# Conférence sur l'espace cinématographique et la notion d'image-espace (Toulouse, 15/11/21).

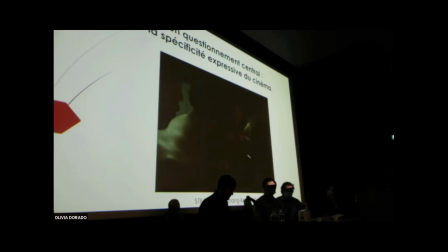1705s
Par exemple, cet intervalle spatial abruptif qui, d'un plan à l'autre, délocalise un objet tenu par les personnages, un billet de banque qui passe d'un espace confiné dans le plan A à un espace ouvert sur une vaste étendue dans le plan B,
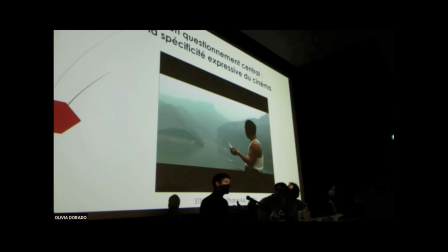1722s
avec l'impact proprioceptif de cette soudaine dilatation qui, je crois, est assez indissociable finalement du vertige que provoque le point de vue sur cette vallée qui est recouverte par les eaux d'un barrage en construction, c'est-à-dire d'un environnement sinistré par les lois de l'argent, justement.
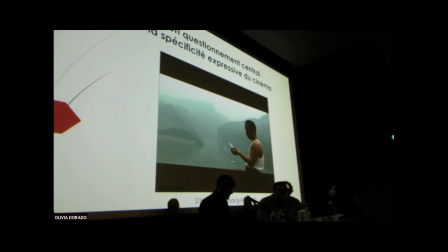1740s
C'est parce que les films, je crois, nous font toujours des propositions assez neuves, que des concepts neufs, comme par exemple celui de l'image-espace, peuvent être utiles pour les analyser, non pas pour remplacer les théories existantes, mais pour leur apporter un complément à la marge.
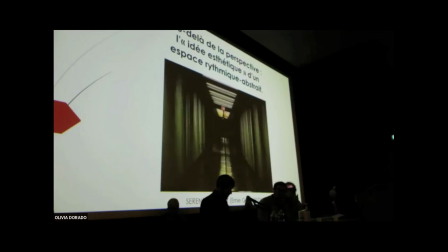1755s
De toute façon, une théorie neuve, elle est toujours faite pour dialoguer, je crois, avec les anciennes, sur lesquelles elle s'est fondée pour se constituer elle-même. Donc, si par exemple je manifeste l'idée qu'il faut essayer de dépasser la conception, je dirais, optique, perspectiviste,
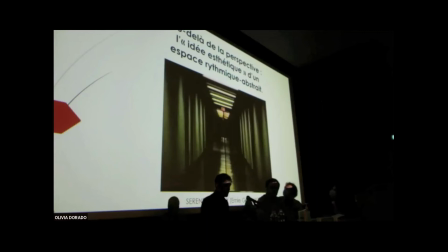1771s
statique de l'espace, qui est un peu ancrée dans notre culture visuelle, évidemment, je ne prétends pas du tout être le premier à faire cette proposition. Par exemple, certains cinéastes qui ont laissé des écrits, comme Kuleshov, Eisenstein ou Robert Bresson, ont déjà beaucoup insisté là-dessus, hein, sur le caractère bidimensionnel de l'image qu'il faut savoir exploiter.
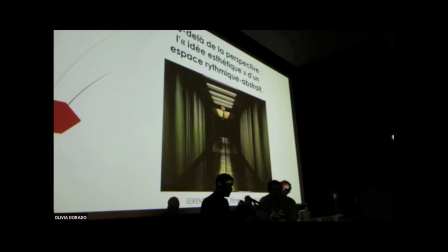1790s
Moi, ce que j'essaie de faire de mon côté, c'était vraiment de mettre en lumière la notion primordiale que seul le cinéma, en fonction de ses caractéristiques propres, nous donne à vivre. Il y a une idée esthétique de l'espace, d'un espace rythmique abstrait qui est pris dans un mouvement permanent de contraction et de dilatation,
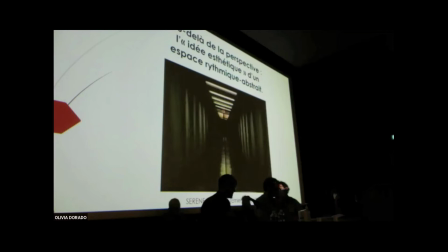1808s
qui constitue sans doute une dimension de notre espace vécu et qui, à mon avis, serait très difficile à exprimer dans un autre médium que le cinéma.
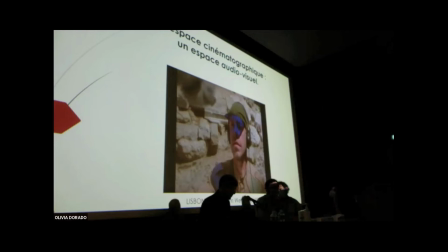1817s
Alors, je me concentre aujourd'hui sur les images, mais évidemment, il faut quand même le dire, même si cette conférence se déroule sans le son des films, l'espace cinématographique, c'est toujours, comme celui de la perception naturelle, un espace pleinement audiovisuel. C'est un phénomène dans lequel les sons jouent un rôle absolument fondamental.
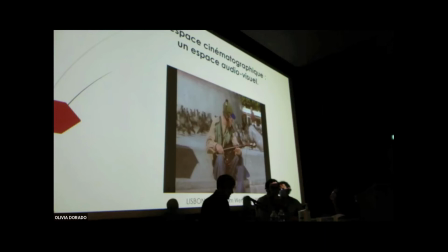1836s
C'est pour ça que dans le livre, même si je n'en parle pas trop aujourd'hui, la question sonore occupe un chapitre entier, et on va faire bientôt aussi un colloque sur les espaces sonores au cinéma, auquel vous pouvez proposer des communications jusqu'au 30 novembre. Je le précise en passant.
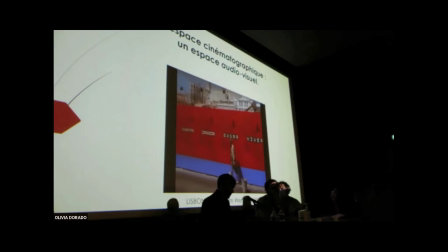1852s
Donc, l'espace cinématographique, voilà, c'est vraiment un espace, je crois, audiovisuel dans le sens plein du terme, avec audio, en insistant bien sur audio. Mais ce que j'essaie de faire aussi dans le livre, c'est proposer un modèle un peu le plus complet que je pouvais, en tout cas,
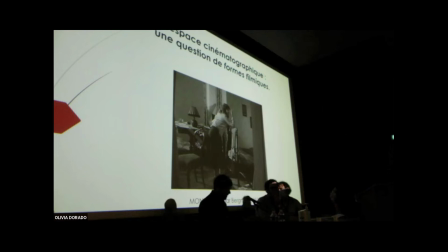1865s
pour l'analyse de l'espace au cinéma, ce qui était l'occasion de parler de certaines formes filmiques directement impliquées dans la production de la sensation de l'espace. Par exemple, comme dans cette fameuse scène de Un été avec Monica d'Ingmar Bergman,
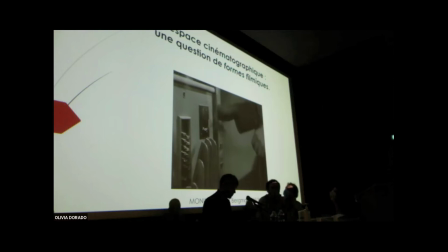1882s
déjà il y a le hors-champ qui laisse le personnage masculin dont on voit les mains ici en dehors du cadre quasiment tout du long. Et pour cause, il n'est pas important pour lui-même. La seule chose importante, c'est la fonction qu'il occupe dans le récit, c'est-à-dire d'être l'amant de Monica, de permettre à cette dernière de tromper son mari et ainsi de quitter sa vie étriquée.
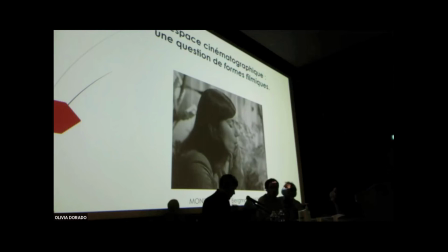1901s
Il y a bien sûr le mouvement de caméra que vous venez de voir qui va resserrer l'attention spectatorielle sur la protagoniste. Le gros plan qui l'abstrait et l'isole de son environnement et qui, pour reprendre les termes de Béla Balache, va faire de son visage un véritable paysage.
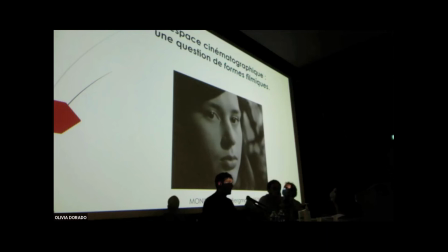1919s
Et bien sûr, c'est la raison pour laquelle cette séquence est célèbre, le regard à la caméra, procédé centripète qui brise le quatrième mur de la représentation, qui semble jaillir vers nous et qui nous fait sentir, à nous spectateurs d'ordinaire, voyeur tapis dans l'ombre, soudain débusqué ici,
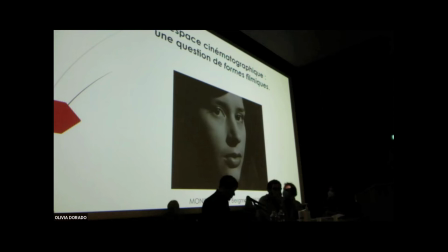1936s
qui nous fait sentir l'espace concret de la salle dans laquelle nous nous tenons.
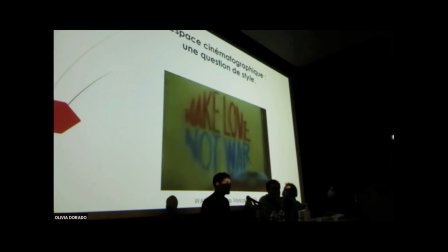1941s
C'était aussi l'occasion de proposer ce modèle analytique de l'espace au cinéma, c'était l'occasion de parler des grands styles de l'histoire du cinéma, alors classicisme, modernisme,
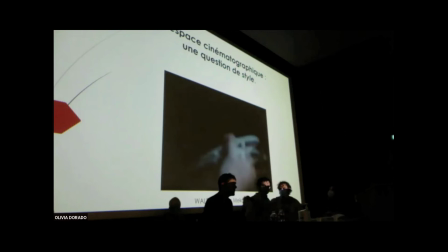1952s
postmodernisme, et puis ce style qu'on pourrait appeler expérimental moderne, trouve par exemple dans les films de Jonas Mekas, de cinéastes qui, en fait, en filmant l'espace du monde autour d'eux, c'est-à-dire un espace concret, hein, cette fois, ont complètement fait voler en éclats l'espace clair et distinct,
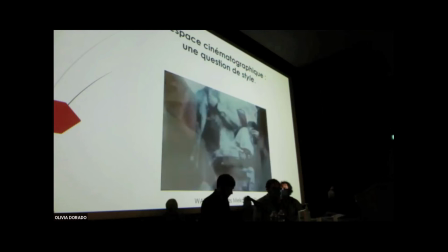1971s
rationnel, continu du cinéma classique, en mettant notamment en avant tous les effets que ce cinéma classique,
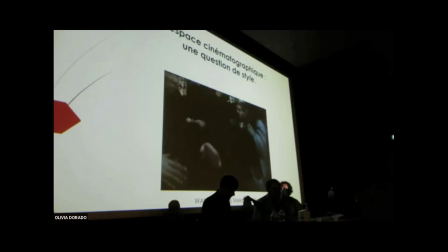1978s
en général, interdit, hein, par exemple le tremblé du cadre, les flous, le montage accéléré. Donc, en travaillant plutôt sur une esthétique du chaos, sur des courts fragments, des visions brutes, qui sont exploitées dans la construction d'une cosmogonie intrinsèquement subjective,
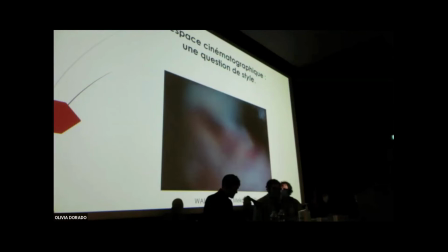1995s
sur laquelle le film va ouvrir notre sensibilité en se présentant lui-même comme un système perceptif nouveau.
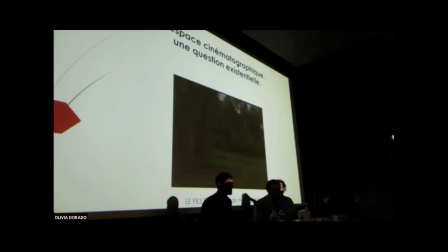2003s
Et c'était l'occasion, enfin, de revenir proposer ce modèle analytique sur l'espace en tant qu'enjeu existentiel. Et thématiques dans les films. Alors, comme par exemple dans cette proposition récente de Laszlo Nemes, dans son film Le Fils de Saul,
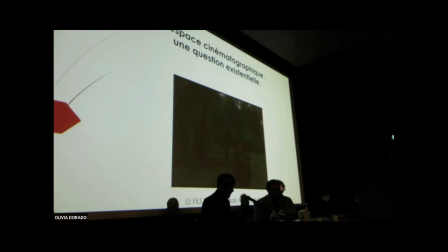2020s
qui raconte Auschwitz depuis le point de vue d'un détenu Sonderkommando, qui choisit justement pour sa survie morale de ne pas voir la machine de mort, dont il est un rouage contraint, et qui se mure dans une sorte d'isolation sensorielle,
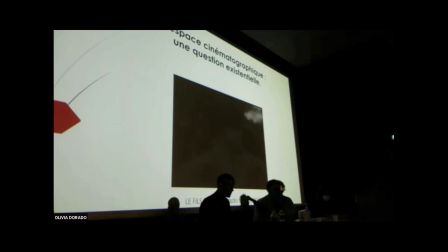2033s
une condition humaine en contexte extrême, que le travelling d'accompagnement accompagné du flou d'arrière-plan traduit très bien. Et on comprend que le sujet du film, et dès le premier plan que je vous montre ici, le sujet du film, ce n'est pas Auschwitz en tant que fait historique, c'est le rapport de cet homme-là à ce monde-là.
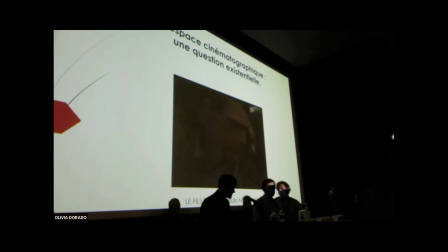2051s
Que reste-t-il d'un homme qui vit cet enfer au quotidien? Comment peut-il habiter un tel espace? Il s'agit donc toujours de relier la question de l'espace comme matériau fondamental de l'image filmique à celle de l'espace comme enjeu thématique et philosophique traité par le film.
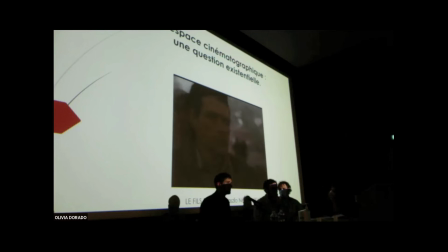2067s
Et donc, si peut-être il existe ce qu'on pourrait appeler un cinéma de l'image-espace, bah, ce serait celui-là, c'est-à-dire un cinéma qui fait naître une pensée sensible du problème que constitue l'espace dans nos vies à partir des spécificités de la matière expressive du cinéma.
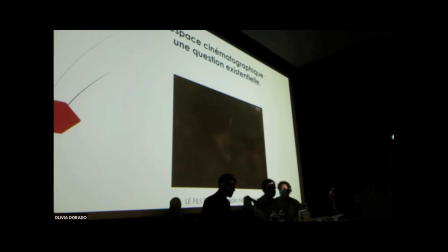2083s
On retrouve ici un autre grand questionnement contemporain sur lequel je vais conclure, c'est celui des rapports entre cinéma et philosophie. Et dans le livre, ce que j'ai proposé, c'est d'aborder cette relation cinéma-philosophie sous deux angles distincts.
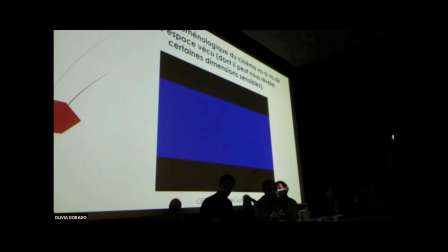2096s
D'abord, l'angle de l'ontologie de l'image de film et d'autre part, l'angle de l'esthétique du cinéma.
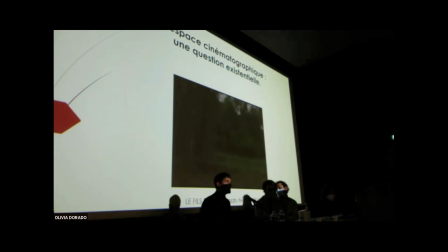2103s
Donc, d'une part, pardon, il faut pas que je le lance tout de suite, au niveau ontologique, il s'agissait de rendre compte de la portée phénoménologique du cinéma vis-à-vis de notre espace vécu. Le cinéma est l'art qui, par la nature et la dynamique de ses images,
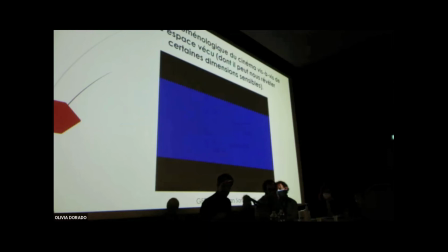2119s
rejoint sans doute le mieux la démarche de réduction phénoménologique qui consiste à accompagner l'espace dans son apparaître,
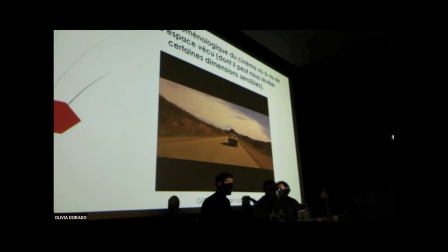2130s
à le révéler comme un phénomène proprioceptif puissant et bouleversant en lui-même, à rebours de nos habitudes perceptives qui nous conduisent à penser au contraire que l'espace va de soi et ne pas lui prêter attention. Cette puissance de cinéma, elle se manifeste dans énormément de films, bien sûr, mais particulièrement, par exemple,
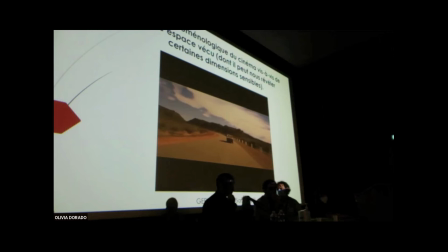2147s
dans cette ouverture de Jerry de Gus Van Sant, avec l'apparition, vous l'avez remarqué, un peu retardée par l'écran bleu monochrome, de ce long plan large et silencieux qui suit une voiture sur une route désertique, et dont la puissance sensorielle est très grande, notamment grâce au son et à la musique d'Arropard. Et puis, donc,
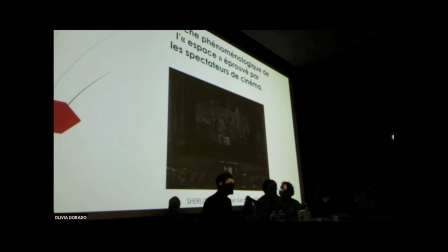2164s
d'autre part, comme je vous disais, au niveau esthétique, je voulais proposer une approche phénoménologique de l'espace filmique, c'est-à-dire essayer de rendre compte de l'expérience que fait un spectateur de cinéma en tant qu'il engage son corps au sein d'un espace spécifique. Un espace cadré, un espace en mouvement et un espace découpé et monté.